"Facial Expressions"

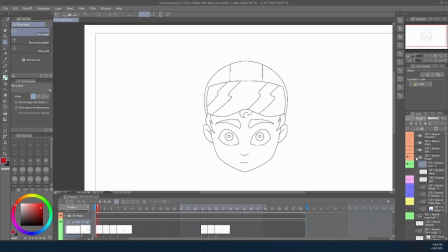(4:11)
So there's one. And I'm gonna keep it super simple, and I'll just kind of run through things relatively quick.
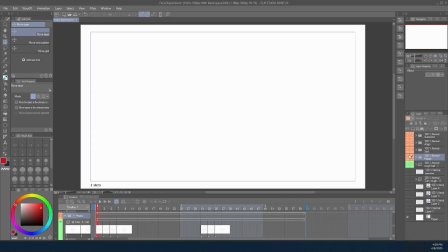(4:18)
We don't have to spend too much time because it's a pretty easy process. So I have a happy face, we have a sad face,
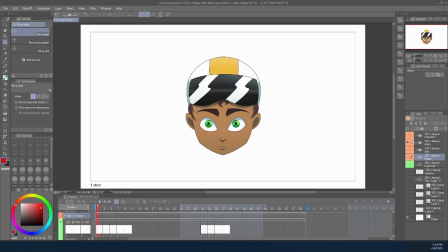(4:31)
then we have an angry face, and lastly we have a surprised face. And these were all using the exact same process. I started with the first face, then I started with the very last face.
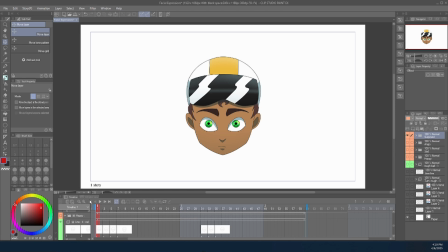(4:50)
You spread those out, then you just fill in the gaps. Slowly but surely you stretch the mouth out or the eyebrows, you just move things slowly and evenly so that they connect.
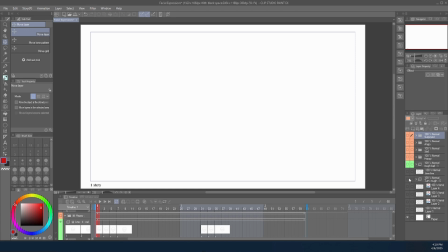(5:03)
Now, this is a rough head turn that I made, and we're gonna use that. So we're gonna go from happy to angry. You don't have to follow along. You can just kind of watch. I'll do another simple one that'll be a lot easier and funner to do for anyone who's interested in joining.
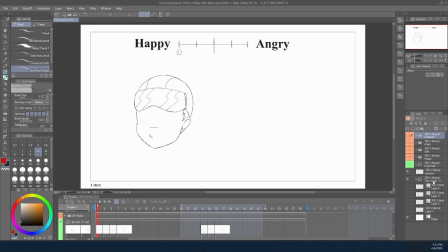(5:22)
So I have this set. Let's go to where it is on the timeline. I called it turn rough. Here we go. So I'm doing 5 frames. We got our happy, we have our angry. Number 3 is the middle.
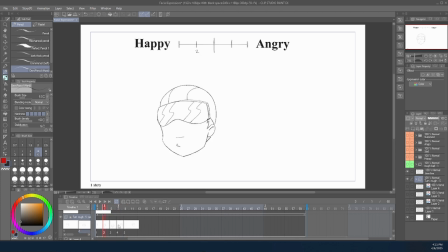(5:38)
We have 2 and 4, which are copy and pastes, and just you flip the image. Pretty easy. If we turn on our skin, you can see the head slowly goes into position, and you play it, and so you have a motion.
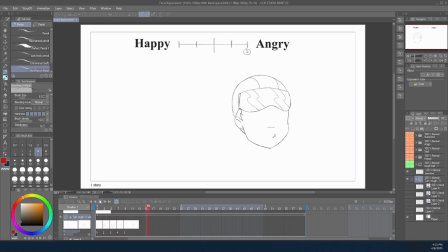(5:56)
Not the best drawing, but it gets the job done. So we're gonna start with that happy face.
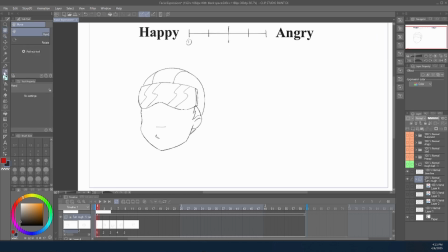(6:03)
We'll zoom in a little bit, not too much, and I'm just gonna rough in. I'm gonna do a real happy face here. And give him some eyes.
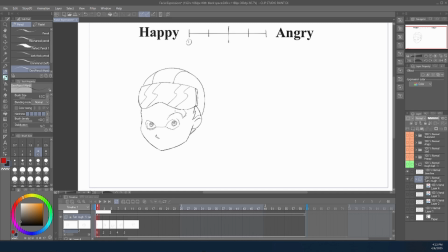(6:24)
Some big old eyebrows to really emphasize that he's really happy, right? Super happy character. They're not great, but we're just doing a sample here. Big old smile. Maybe show a little bit of teeth.
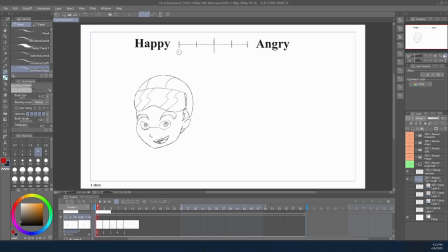(6:43)
His mouth there. So we have our first frame. Really happy. You can tell the eyebrows are up. The mouth is open. Very expressive. Then we'll go to the very last frame.
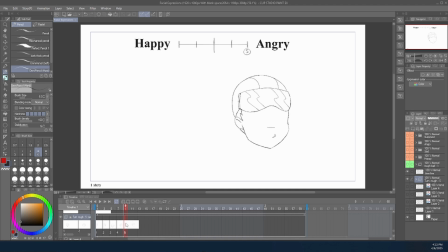(6:56)
Now we're gonna do the angry face. So I think I'll start with the eyes like I did on the last one. And then the difference here is we're gonna take those eyebrows that were really, really up and happy, and we're gonna really smash them down.
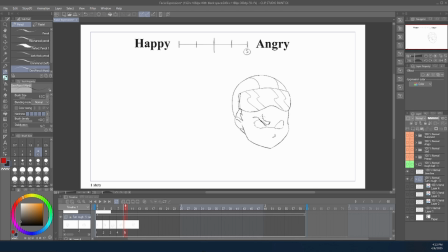(7:13)
We wanna make them very upset looking, right? Very mad, very angry. Somebody ate his last bag of chips or drank his Capri Sun, we don't know, but he's really upset, right? We'll give him a big old, really mad.
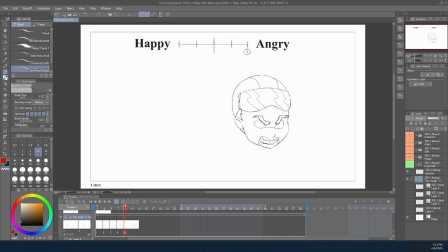(7:34)
A little bit of teeth there. He wants to know who ate his snacks. And we'll even give him little eyeballs to really accentuate the frustration and anger that he has.
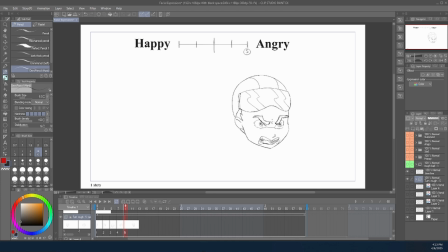(7:53)
So really upset. So we have an angry face, and that, and then we have happy face. So now, to get a smooth and kind of an even animation, we're gonna go to the very middle, that being number 3.
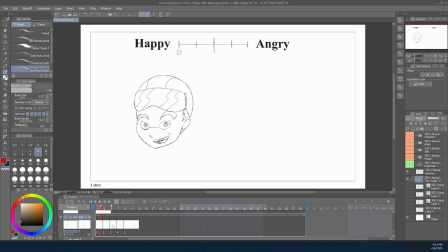(8:10)
So we're gonna go to our third frame, and this is all animated on 2s.
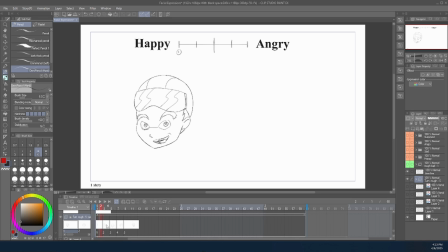(8:15)
So it's 1 held for 2's frames, and then 2 held for 2, 3's held for 2, 4's held for 2, and then 5, it doesn't really matter because that is our stopping point. So it's all over the place. It's just as far as you want the video to go. So we'll go to number 3.
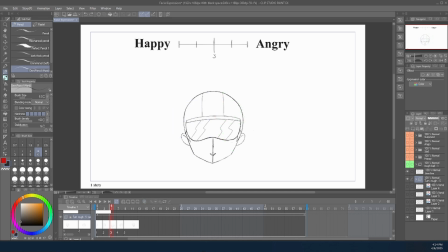(8:35)
Notice his face is down. So generally with the head turn on these lower middle sections, you just kind of want to close the eyes. This will help us with the transition of emotion here.
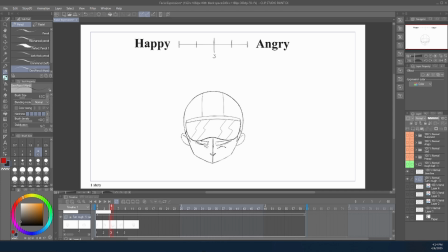(8:51)
So eyes closed. And let's see, super happy mouth, super angry mouth. We'll go somewhere in the middle and do, kind of whatever.
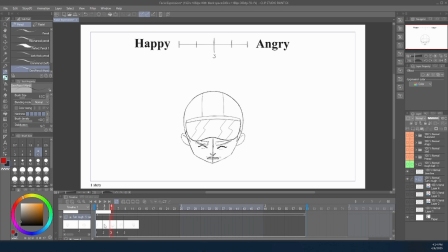(9:11)
Not the best, not the worst. Then we'll want to fill in for 2 and 4. So these frames are now going to be the in-betweens between the very angry face and the very happy face.
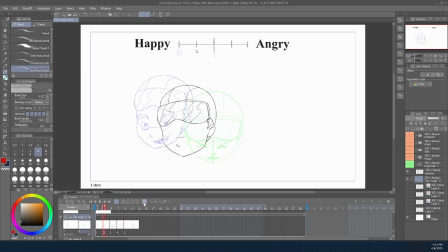(9:24)
So we'll start with the happy one. Let's start positive. So we essentially have the same face here, but now we're gonna slowly start bringing those eyebrows down, right?
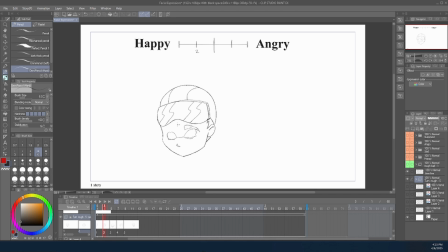(9:41)
Because he's not super happy. He's slowly leaving the happy zone and he's getting angry. So we'll do that and bring the mouth in a little bit. Not as happy. starting to lose it a bit.
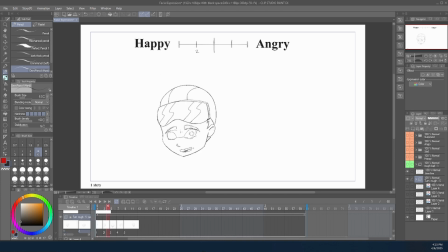So super happy, kind of losing it a little bit. Eyes are closed.
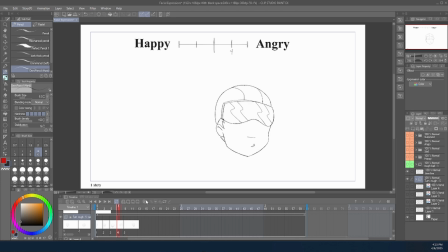(10:14)
And now we want to do the transition to the pretty angry face. So we'll turn on our onion skin. We'll draw on the eyes here. And remember, you don't have to join this. You can just watch if you'd like. We'll do another one right after this.
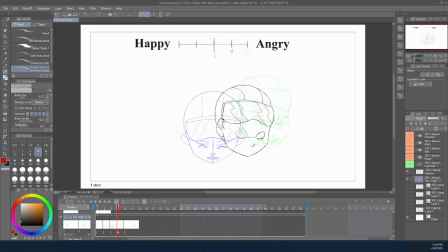(10:32)
And since his eyebrows are starting to come down here, we'll slowly arch them up. Not a lot, just enough. Slowly arch.
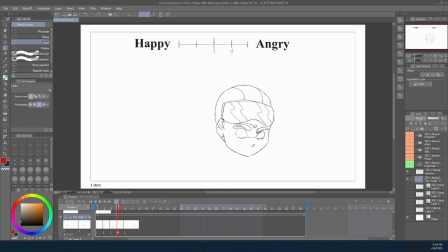(10:48)
And now I'm going to move this one down a little more so it's closer to the eye there. So you can see this is kind of more of a perturbed face. He's not extremely upset, but he's getting there, all right?
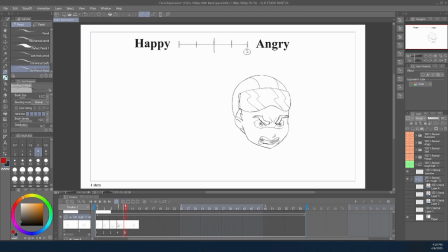(11:02)
So now we'll check the mouth here. The mouth was pretty open, it's pretty closed here, so we're gonna find a nice little medium. I'd say that's pretty good. And we'll start slowly bringing in those little jowl lines.
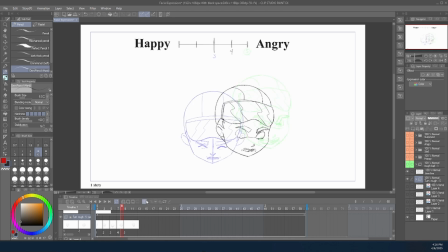(11:21)
Almost forgot to add his eyes. Shading. So now we have angry, slowly down, a little happier.
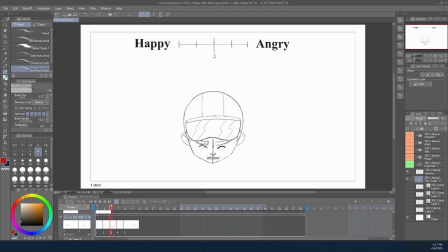(11:40)
I'll probably change this up a little bit just because it looks a little too on the angry side. The mouth is a little funny too.
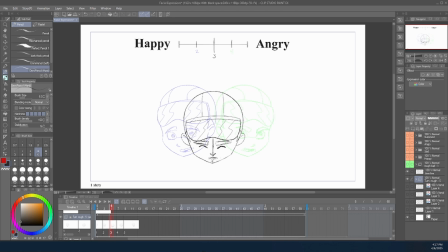(12:02)
Yeah, maybe just slightly open again without those lines maybe. I might prefer that a little bit more. So we got happy, a little strange, getting a little angry, and now he's piping hot. So we'll play that. There we go.